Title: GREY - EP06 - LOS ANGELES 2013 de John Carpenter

Kurt Russell prendra même part à l'écriture du script, pour la première et la dernière fois de sa carrière, et le film sortira deux ans plus tard, engrangeant 25 millions de dollars de recettes.
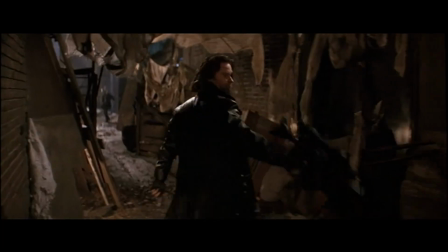[8:19]
Comme New York 97 en fait, ça va ? Pour un budget de 50 millions de dollars. La tuile !
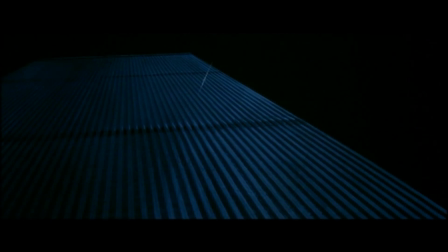[8:25]
Et oui, malgré la grosse fanbase de New York 97, le film s'est magistralement planté. Alors certains diront qu'il est sorti trop longtemps après le premier, d'autres que la réputation de John Carpenter était déjà sur le déclin, Mais en fait, une explication bien plus simple. Le film est sorti quelques semaines après Independence Day. Le film de Roland Emmerich a tout raflé lors de l'été 96.
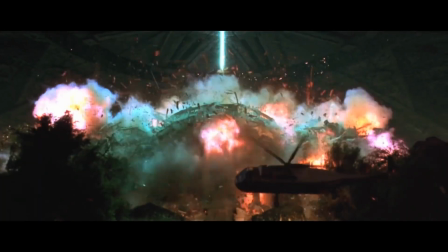[8:43]
Et s'il n'a coûté que 25 millions de dollars de plus que Los Angeles 2013, difficile de faire le poids face au papa des blockbusters modernes, surtout quand on a des effets spéciaux qui font prout.
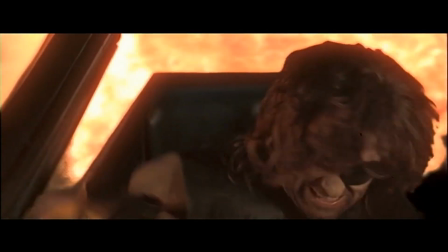[8:53]
Bon, c'est pas de leur faute, la boîte en charge des FX a fait faillite avant la fin de la production. Mais on peut pas incomber l'échec du film à cette seule raison. Los Angeles 2013 possède une place particulière dans la filmographie de John Carpenter, et aujourd'hui encore, il continue à diviser les fans du cinéaste.
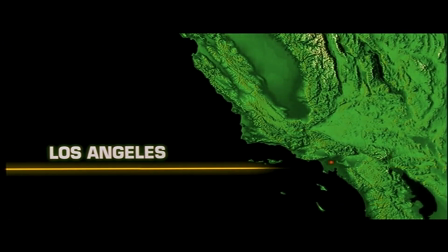[9:05]
Tout d'abord, on lui a reproché d'être un remake plutôt qu'une suite.
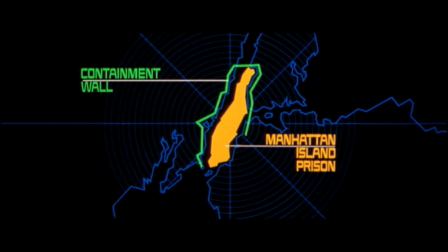[9:09]
En fait, que ce soit la mission de Snake, le déroulement du scénario ou encore les personnages, tous sont un décalque de New York 97.
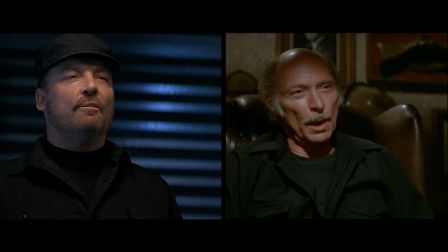[9:15]
Ainsi, Cuervo Jones prend la place du Duc, Maloy de Bob Hawke, Eddie celle de Kaby, Hershey celle de Brain, etc.
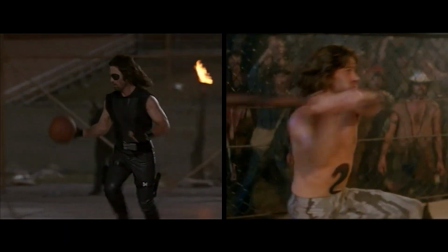[9:22]
Concernant les péripéties, la séquence de basket remplace le combat dans l'arène, le disque mémoire prend la place de la cassette,
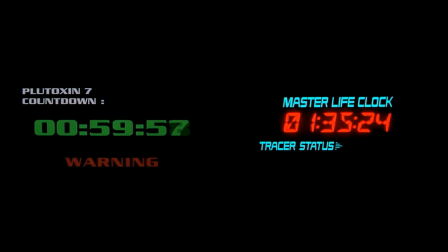[9:28]
le Plutoxin 7 celle des implants explosifs, et le sous-marin est l'équivalent du planeur.
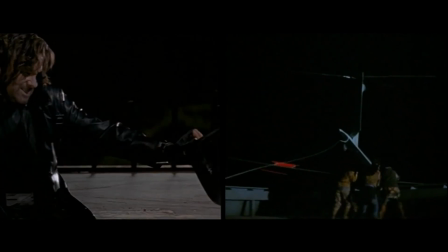[9:32]
Seules quelques séquences ont été modifiées, mais dans l'ensemble, Los Angeles 2013 suit parfaitement la trame de l'original.
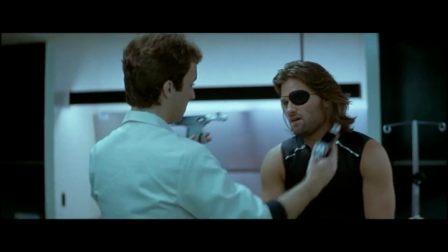[9:37]
Et c'est assez fun de prendre en note tous les petits détails que Carpenter a transposés. J'ajouterais que l'idée du faux virus devait se trouver dans le premier film, mais a été abandonnée au profit des implants explosifs. Ok, donc si je résume bien, le public s'est plaint parce que la suite est trop fidèle à l'original.
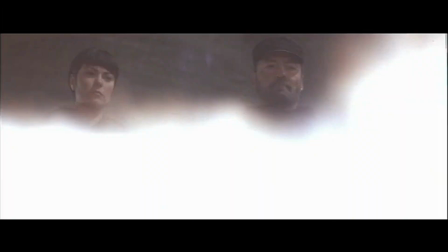[9:52]
Alors oui et non, car les deux films divergent grandement sur le ton qu'ils adoptent.
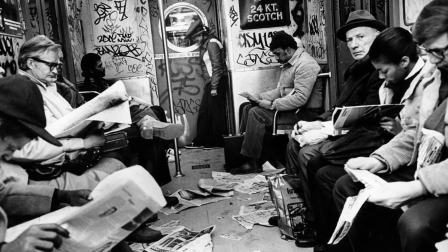[9:56]
En 1981, faire de New York une prison avait du sens dans l'actualité, puisque la ville était rongée par un gros problème de criminalité.
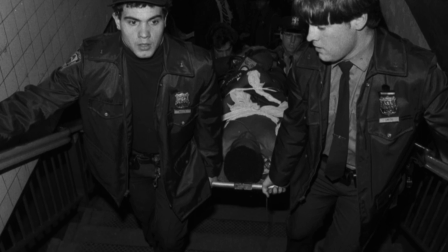[10:02]
D'ailleurs 81 a été reconnue historiquement l'année la plus violente de la ville.
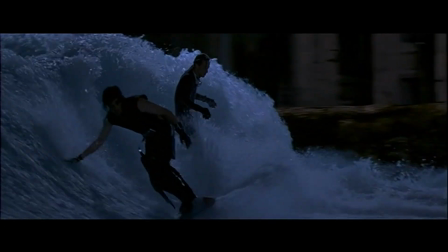[10:06]
Mais il fallait trouver autre chose en 1996 pour dépeindre Los Angeles, et quoi de mieux que de choisir un angle burlesque pour illustrer la ville du Toque et des Paillettes.
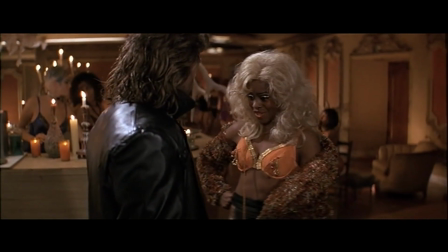[10:14]
Les personnages sont par conséquent plus excentriques, caricaturant la population d'Hollywood,
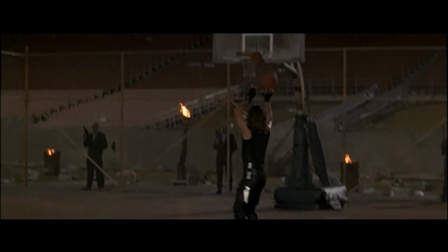[10:18]
et les scènes cultes du premier opus sont remaniées afin d'en faire des monuments du nymphe, comme le fameux guet-apas en Deltaplan,
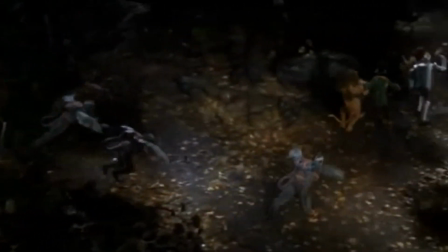[10:24]
qui est d'ailleurs un hommage au singe volant du magicien d'os. Je citerai aussi un gimmick du premier film qui est transformé en running joke.
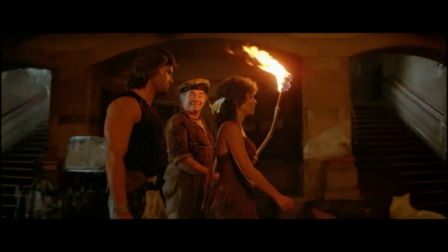[10:31]
A chaque fois qu'un personnage rencontrait Snake Pliskin, il lui disait « Je te croyais mort, Snake. » Et dans Los Angeles 2013, cela devient « Je te voyais plus grand.
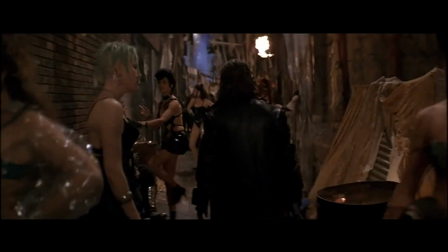[10:38]
» Cette nouvelle phrase rentre en résonance avec les préoccupations plus superficielles des habitants de la ville, s'intéressant davantage au physique qu'à la légende de Snake Pliskin. En somme, Los Angeles 2013 ressemble un peu à une farce de la part de son réalisateur. Si on devait comparer les deux films à des westerns, New York 97, ça serait « L'homme des hautes plaines » de Clint Eastwood, alors que Los Angeles 2013, ça serait plutôt « Mort ou vif » de Sam Raimi. Mais je pense que voir le film comme un ratage serait réducteur. Comme d'autres oeuvres de Carpenter, il trouve son intérêt en le mettant en parallèle avec le reste de sa filmographie.
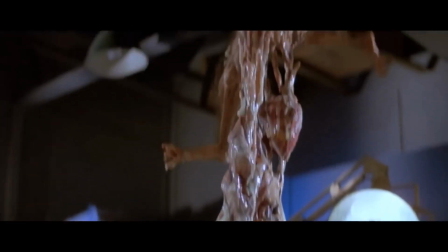[11:06]
On va pas se le cacher, la plupart des films les plus appréciés du réalisateur sont ses métrages les plus sombres et premier degré.
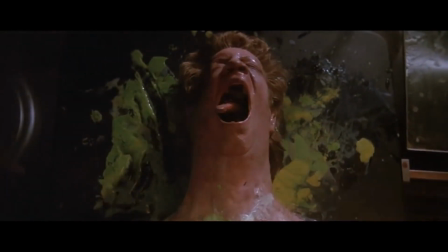[11:12]
Pourtant, nier l'humour chez Carpenter reviendrait à faire l'impasse sur tout un pan de sa filmo. Pour moi, il se rapproche de cinéastes comme les frères Cohen, avec une oeuvre que l'on pourrait scinder en deux parties.
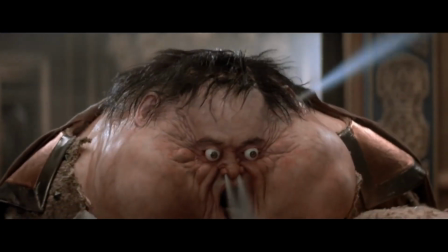[11:20]
Les films sérieux et graves, et ceux plus légers. Comprenez-moi bien, un cinéaste qui était capable de nous chier un film aussi relax que Jack Burton dans les griffes du mandarin ne peut pas être dénué d'humour. D'ailleurs, je vous conseille vivement de jeter un oeil à Dark Star, son premier long-métrage.
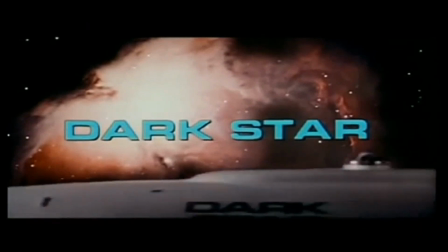[11:33]
Tourné alors qu'il était encore étudiant et co-scénarisé avec Dan O'Bannon, le papa de Alien, Dark Star montrait déjà toute la palette thématique du cinéaste.
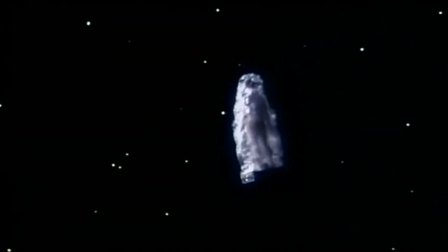[11:40]
Le film pouvait passer de sujet sérieux et philosophique à des scènes incongrues, comme lorsqu'un des personnages tente d'enseigner la phénoménologie à une bombe, ou alors qu'un autre fait du surf dans l'espace. Et puis l'Alien, c'est un putain de ballon de plage avec des palmes. Giger peut bien aller se faire enculer. Et selon moi, Los Angeles 2013 fait justement le pont entre ces deux facettes du cinéma de John Carpenter. Car s'il est souvent drôle, voire ringard, c'est aussi l'une de ses pellicules les plus pessimistes.
Qu'est-ce que tu viens faire à Los Angeles ?
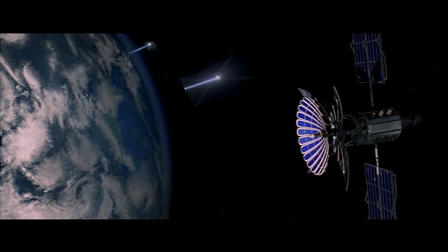[12:04] Mourir.
A la fin, Snake Pliskin éteint quand même le monde parce qu'il sait qu'il n'y a aucune autre solution pour sauver la planète.
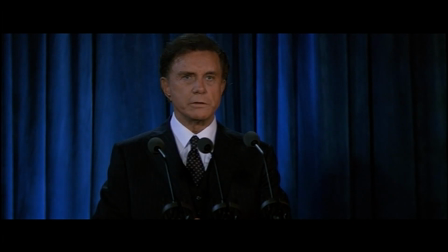[12:10]
L'homme a perdu le peu d'humanité qui lui est restée et lorsqu'il balance à Maloy, plus les choses changent et plus elles restent les mêmes,
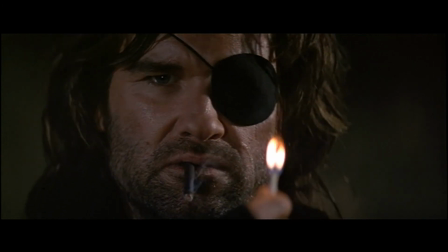[12:16]
on ne peut s'empêcher de penser que Carpenter s'adresse directement au spectateur.